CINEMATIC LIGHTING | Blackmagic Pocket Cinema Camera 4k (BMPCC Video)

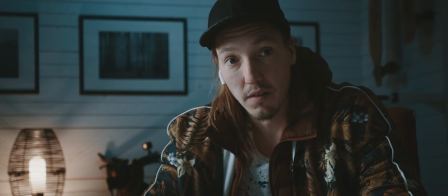204s
but then I also added a light there that's just strengthening the
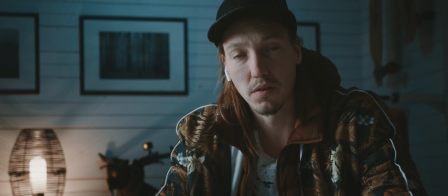211s
yeah the whole look on the wall so it's boosting that color temperature so
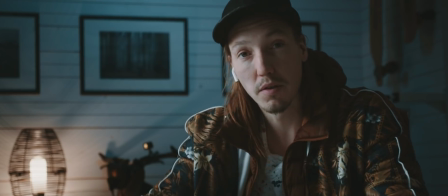218s
then you have to have tungsten temperature wise to boost that because it's a warm
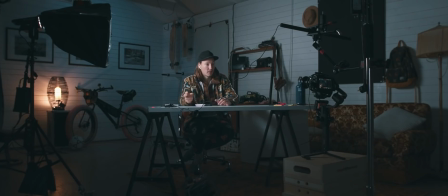224s
color and then in the ceiling I have a little LED that just shoots some 5000 I don't know what it can be probably closer to like seven or six thousand Kelvin in temperature and that's just to give a little
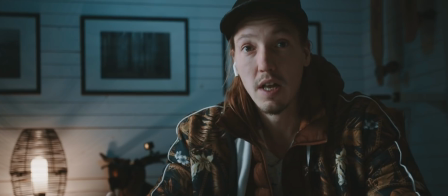242s
bit of the cold background and the reason why you do that is to kind of
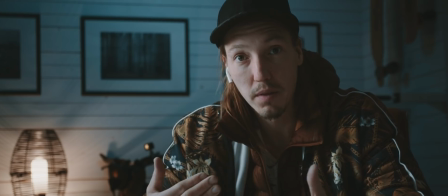247s
accentuate me and and create depth in the light so I'm trying
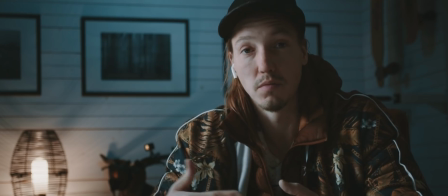253s
to boost myself or to separate myself from the background
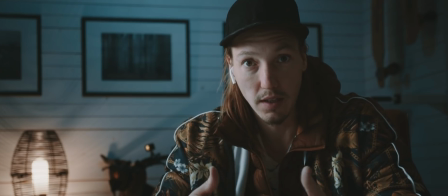258s
just by using colors and light so the practical there creates
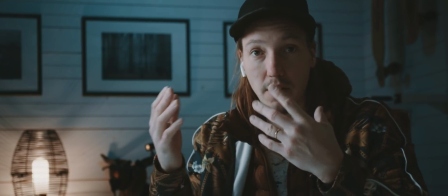264s
like a depth in terms of like stretching out the light that's in my face out to the background
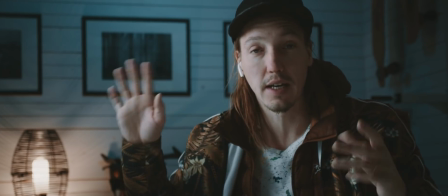270s
but then the blue in the background that kind of makes it a separation from
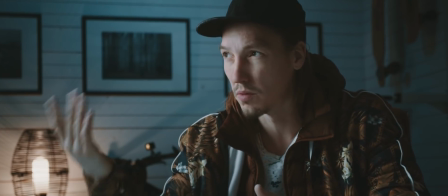275s
myself being a little bit warmer I'm not warm or anything this is like 5600
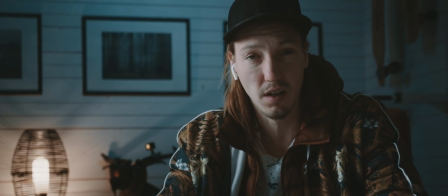281s
so it's just that it's a little bit neutral
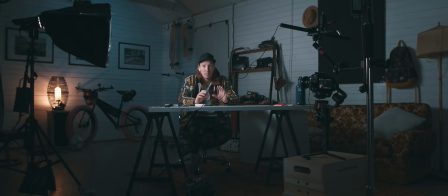286s
in my face but then you have another thing which is this slide over here
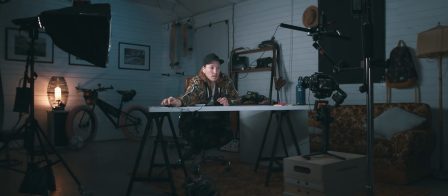292s
that I would just turn up a little bit and you could just do it a
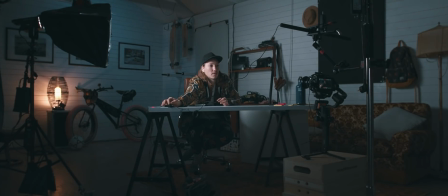298s
tiny tiny bit just to get a little bit of what's
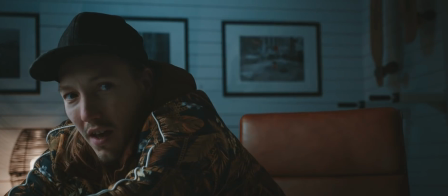308s
up oh the cable wasn't in okay so this is the minimum
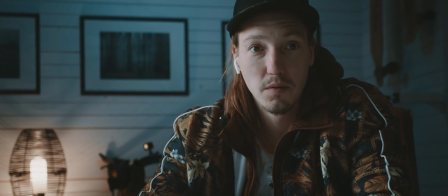316s
so the reason why I have this one is that this can be used to get a little bit shine in the eyes which is usually a trick that you want to
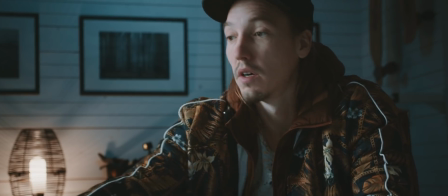324s
use if you want to have people be very dark if you can you want to have a little bit of light that
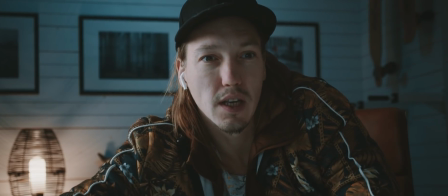332s
pops the eye so I think that you can see it I can't really see it myself but this is just an interesting
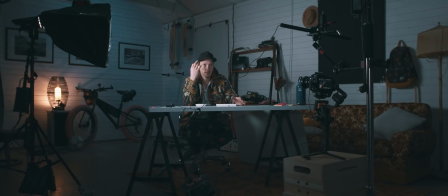340s
concept to light the eyes because as soon as you get like a little bit of pop and that means like what you're going for is pretty much the reflection
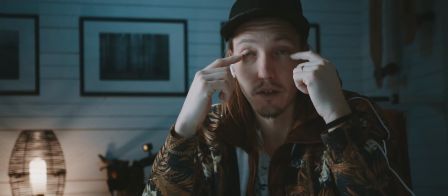349s
that it's creating so the reflection it's creating in the eyes this one is also
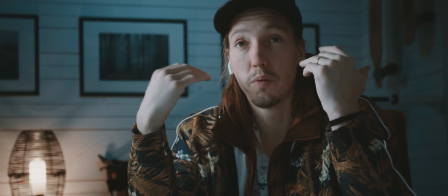354s
creating some reflection so you will get that with just having a big light source close to the person but the reason why you want to do it is so that you get some life into people's eyes and it could be a flashlight or anything it could also be the big like catch lights that creates a nice looking images like that I would also think that that's the only way that I would want to use a ring light is just to get some pop in people's eyes it's not light a face because that would just ruin everything in a face all the features and everything so
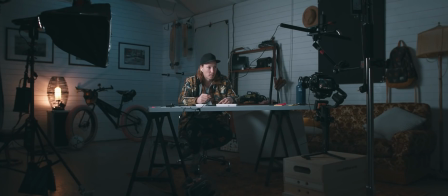394s
this is like the the basic setup here but this is just for an interview that you could control this is how you would go about by creating a more cinematic type of setup but something like this might be kind of hard to do when you're on a set trying to shoot something for a documentary because here you have like okay this table
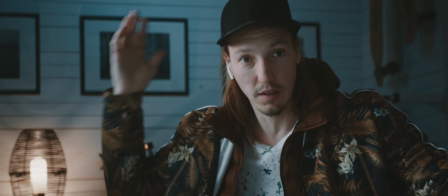419s
is put here because it puts me in the right place
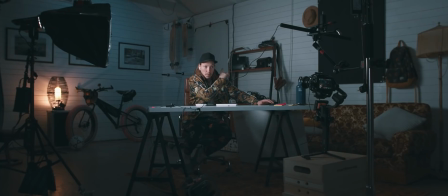424s
for the background i moved the skateboards around so i just put up two i have another one on the ground but usually they're up there i thought the one was kind of making
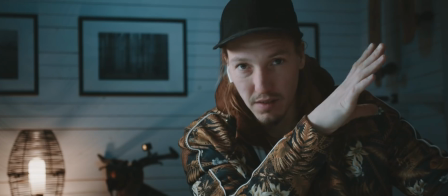435s
it a little bit not nice symmetry as I took
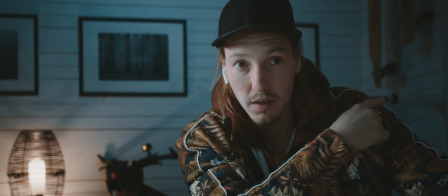440s
that away the bike is usually mounted on this thing here now it's down on the background to get the most out of any situation you need to think about like how can you rearrange place and for docks it's a bit limiting because you don't have time and you can't like do anything to a room but you generally want to find the best place or arrange for the best place to do if it is an interview or if it is a scene where you can kind of direct the action somehow you want to try to do that for the best lighting scenario that you can can start from so in this case it's the background first of all what do you want in the background think about that and then try to light that and then position the person as well and start lighting that and this one could
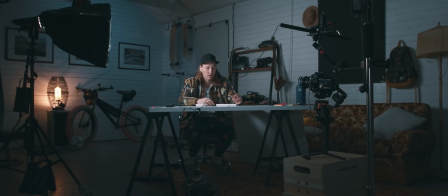492s
just as well be moved this light it could also be changed
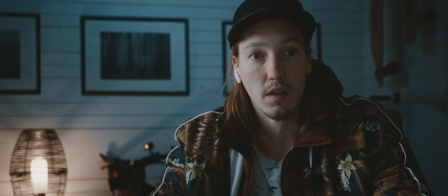497s
a bit I mean I could take it down could probably be somewhere around here it would still be
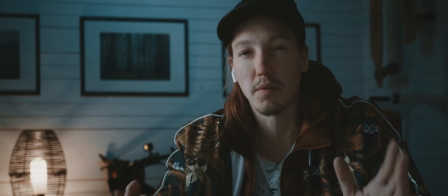506s
nice looking you just need something to happen for it to become an image and
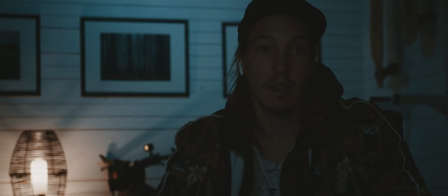513s
everything because when you're around here like if you have a person this might work if it's like a scene where you want something special but I would not think so
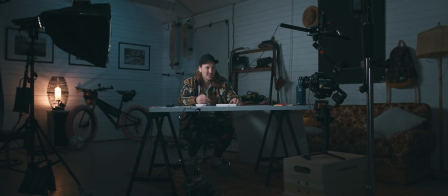525s
so much I think the least you could go you could probably go down to like the
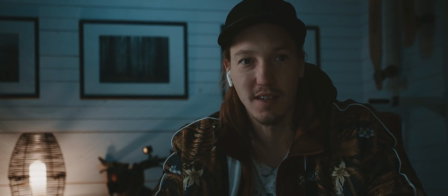531s
minimum but you still would like something to happen yeah so something like this this is fine like this would work perfectly I think if you want to
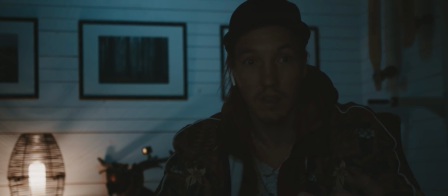542s
have this type of moody looking image but this is just a little bit too
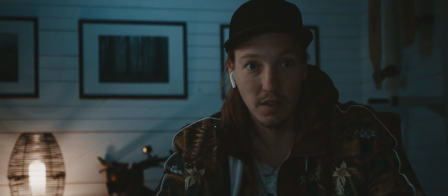547s
intentional or unintentional yeah